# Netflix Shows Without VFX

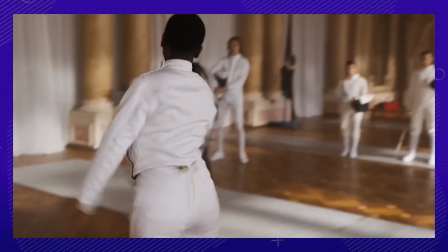1735s The intense fencing battle between Wednesday and Bianca was a stellar introduction to their complex friendship. You must be the self-appointed queen bee.
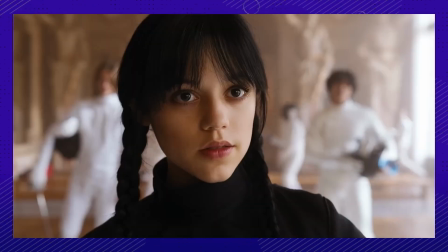1742s Interesting thing about bees. pull out their stingers and they drop dead.
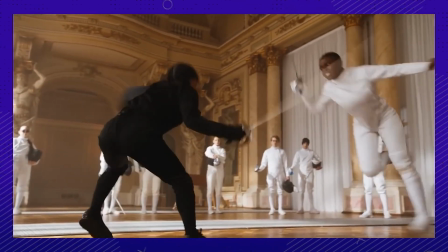1747s
Okay, the word friendship might be an overstatement, but regardless, we get an incredible stunt sequence out of this classmate conflict.
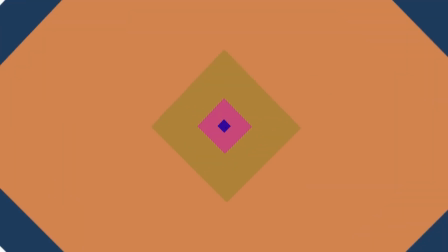1754s Your face finally got that splash of color it's so desperately needed.
Number 10. Some of it was at a lake, and some of it wasn't.
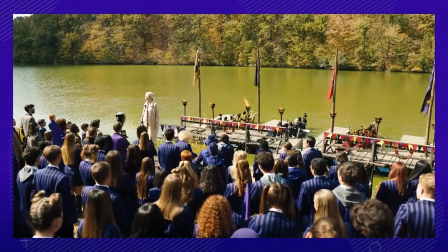1761s
The Po Cup was filmed across 2 lakes in Romania, but there was also a set built at Buftea Studios.
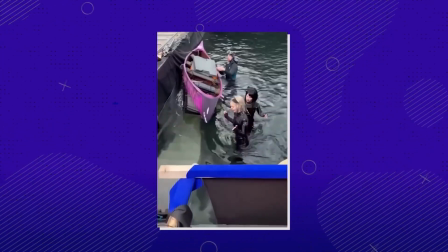1767s
There were even some pretty hilarious mishaps that happened while shooting, causing the entire cast to need a major wardrobe change.
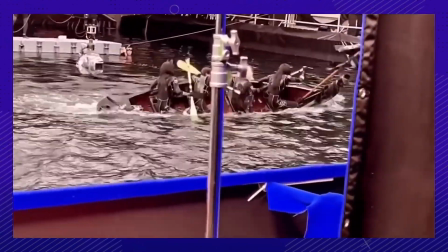1774s
This is what could have happened if Thing hadn't saved the day by decking Kent in the face.
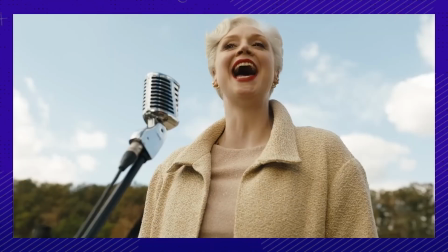1779s I want to welcome you all to the Edgar Allan Poe Cup.
Number 11.
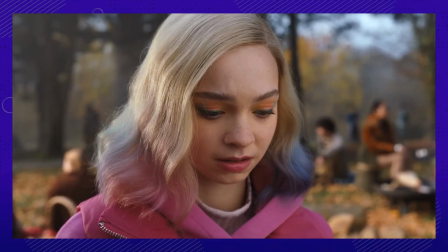1784s
We're talking about werewolves, of course. When Enid gets a visit from her parents, she stares in envy at the pack she so desperately wants to be part of.
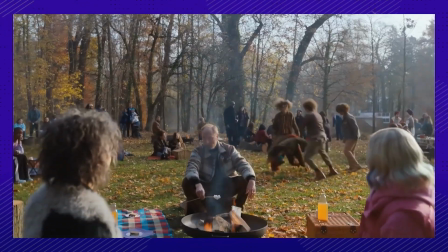1792s
We can't really blame her though. These guys can actually catch frisbees in their mouths.
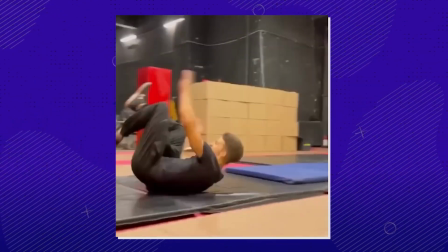1797s
That's pretty impressive. The only thing they really needed assistance with was getting high enough in the air.
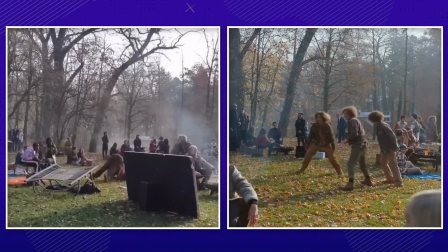1802s
Nothing a simple trampoline can't fix. Otherwise, a completely practical stunt.
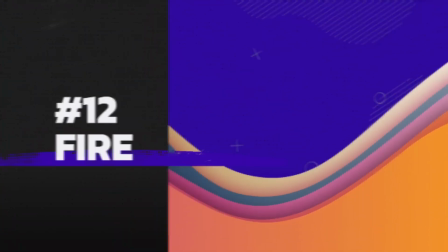1808s
Number 12. The quad goes up in flames in the finale. Crackstone wasted no time after being resurrected from the grave.
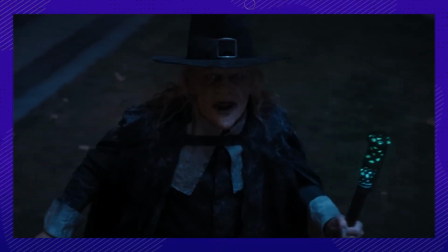1815s I will expunge you abominations from this earth!
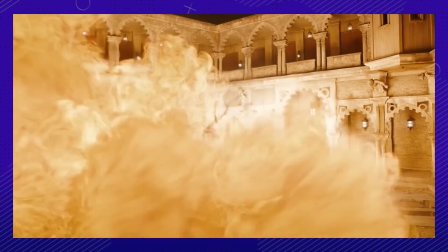1818s
In the show, the fire starts off from this massive explosion, courtesy of Crackstone's magic, but behind the scenes, it's much calmer.
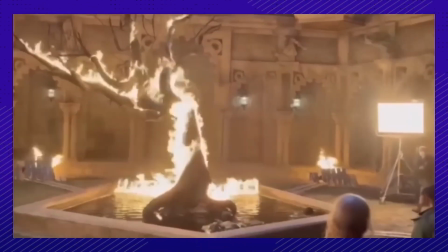1826s
It's clear that the production crew wanted a safe, explosionless set, so CGI definitely came in handy for that.
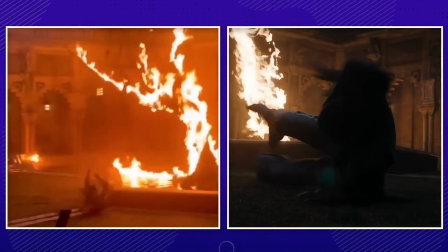1832s
We also get to see Bianca's incredible wire stunt where she stands up to Crackstone.
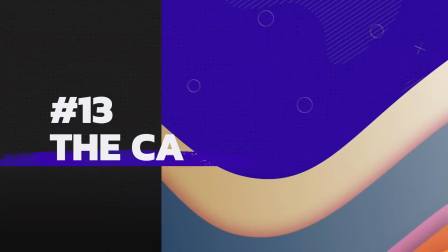1837s
Talk about a character arc. Number 13. Poor Mayor Noble Walker.
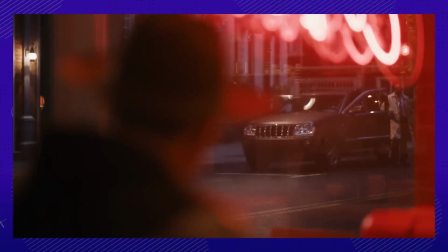1841s
The mayor ends up getting hit by a car, sending Wednesday's investigation in a whole new direction.
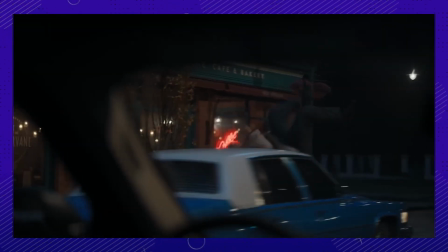1846s
In the show, you can't even tell that this was a professionally performed stunt.
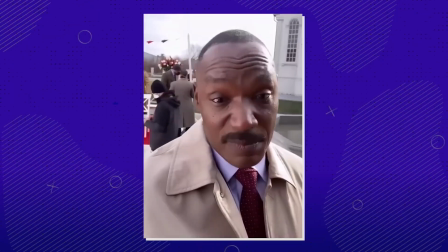1851s
It looks like he actually gets hit, but if you watch the behind-the-scenes footage close enough,
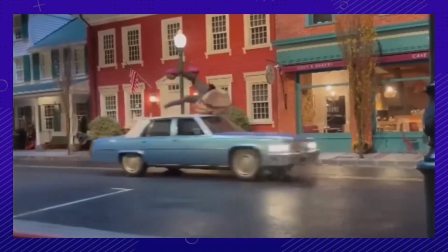1856s
you can fully see the little jump onto the hood of the car, causing for a safe performance.
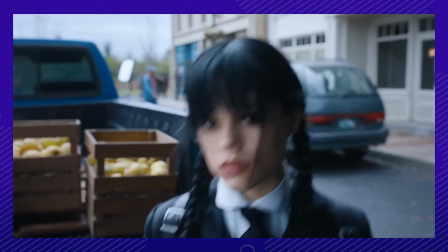1860s
Who did you think it was behind the wheel when you saw the first episode?
Blue Cadillac with no license plates.
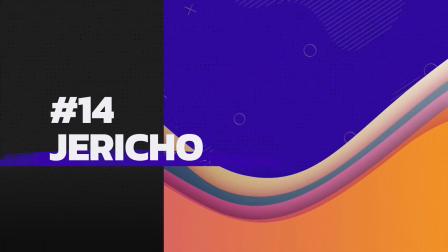1866s Yeah, I know.
Number 14. You'd be surprised how minimal the CGI was to build the town of Jericho.
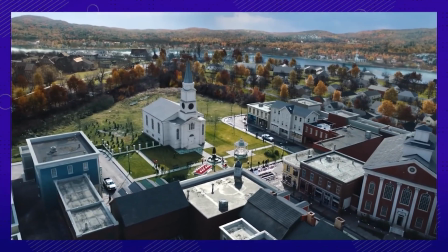1872s
Just little enhancements here and there to breathe more life into the town.
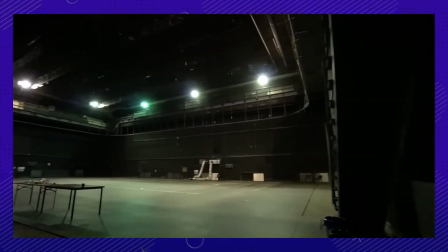1876s
It was impressively built from scratch at the famous Buftea Studios, Eastern Europe's largest film studio.
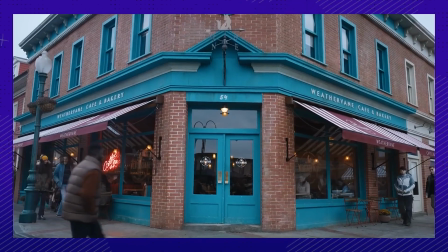1882s
It was supposed to look like a typical New England town. You can see they didn't spare any details, really honing on the church steeple as it plays a huge role in the big explosion scene.
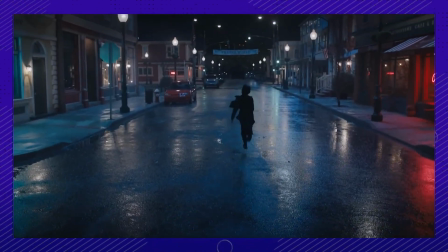1891s
All of the other stores and shops, the florist shop, cobbler shop, and thrift store, were actually facades based on Charles Adams' original illustrations.
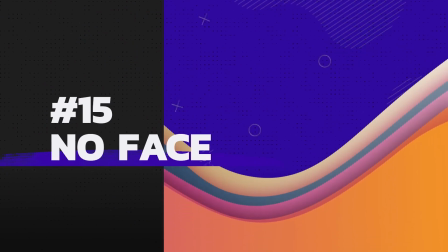1899s
Number 15. Don't worry, we're pretty sure they had faces behind the scenes.
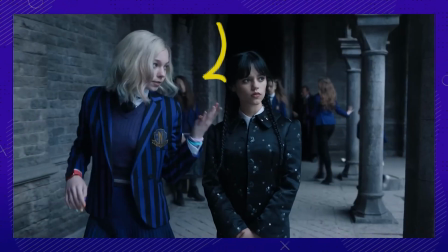1904s
These faceless characters definitely add a touch of Nevermore spookiness that's so subtle, they're almost easy to miss.
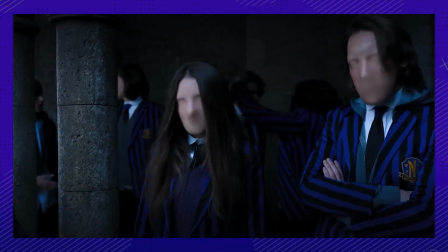1911s
The way they achieved this faceless look was by using a planner tracker to track the actors' faces and facial movements.
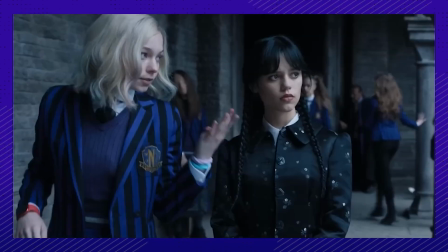1917s
They then used editing software to remove their eyes and mouths, isolating those images and placing them onto the facial data saved for the planner tracker.
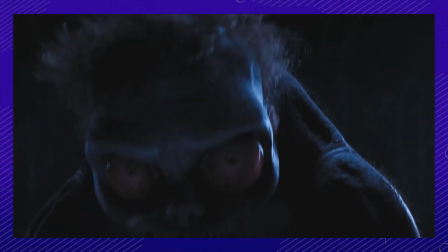1925s
And what did you think about Wednesday CGI and special effects?
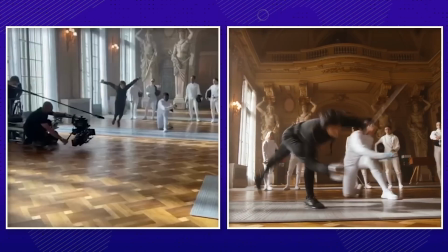1929s
It's pretty incredible how many things were completely practical, from the sword fights, the major stunts, the Po Cup, and of course, Thing. What part of the movie magic was your favorite?
You're gonna see sides of her in this series that you've never seen before.
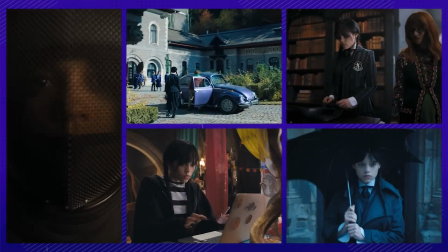1944s
Are you ready to find out everything we know about Wednesday Addams? Like, did you know Tim Burton handpicked the entire cast?
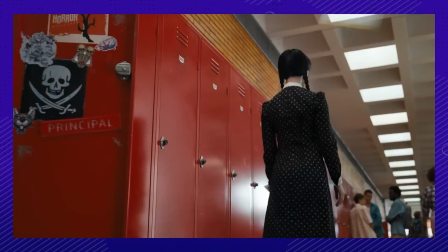1950s
Or that Jenna Ortega performed her own stunts and got to work with the OG Wednesday, Christina Ricci?
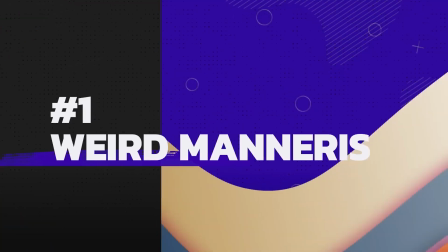1955s
I know the suspense is killing you. Number 1. How many times did you see Wednesday blink?
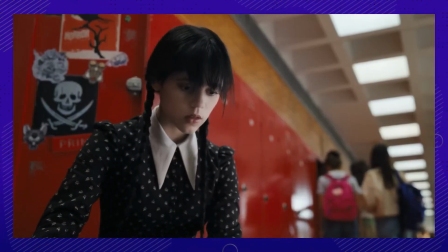1961s
There are little Wednesday mannerisms sprinkled throughout Jenna's performance that only super keen eyes would be able to see.
It's funny, I think my posture has improved immensely since working on that job.
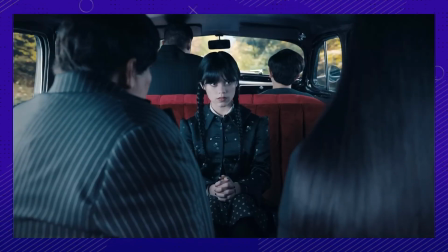1972s
Her posture was always perfect, and her arms and hands stay pretty stationary most of the time.
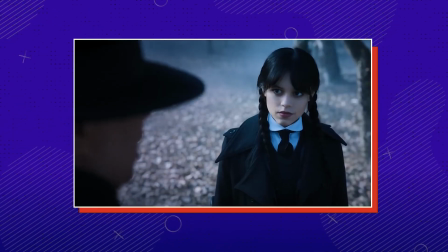1977s At some point during the first couple weeks of shooting, I did a take where I did not blink at all.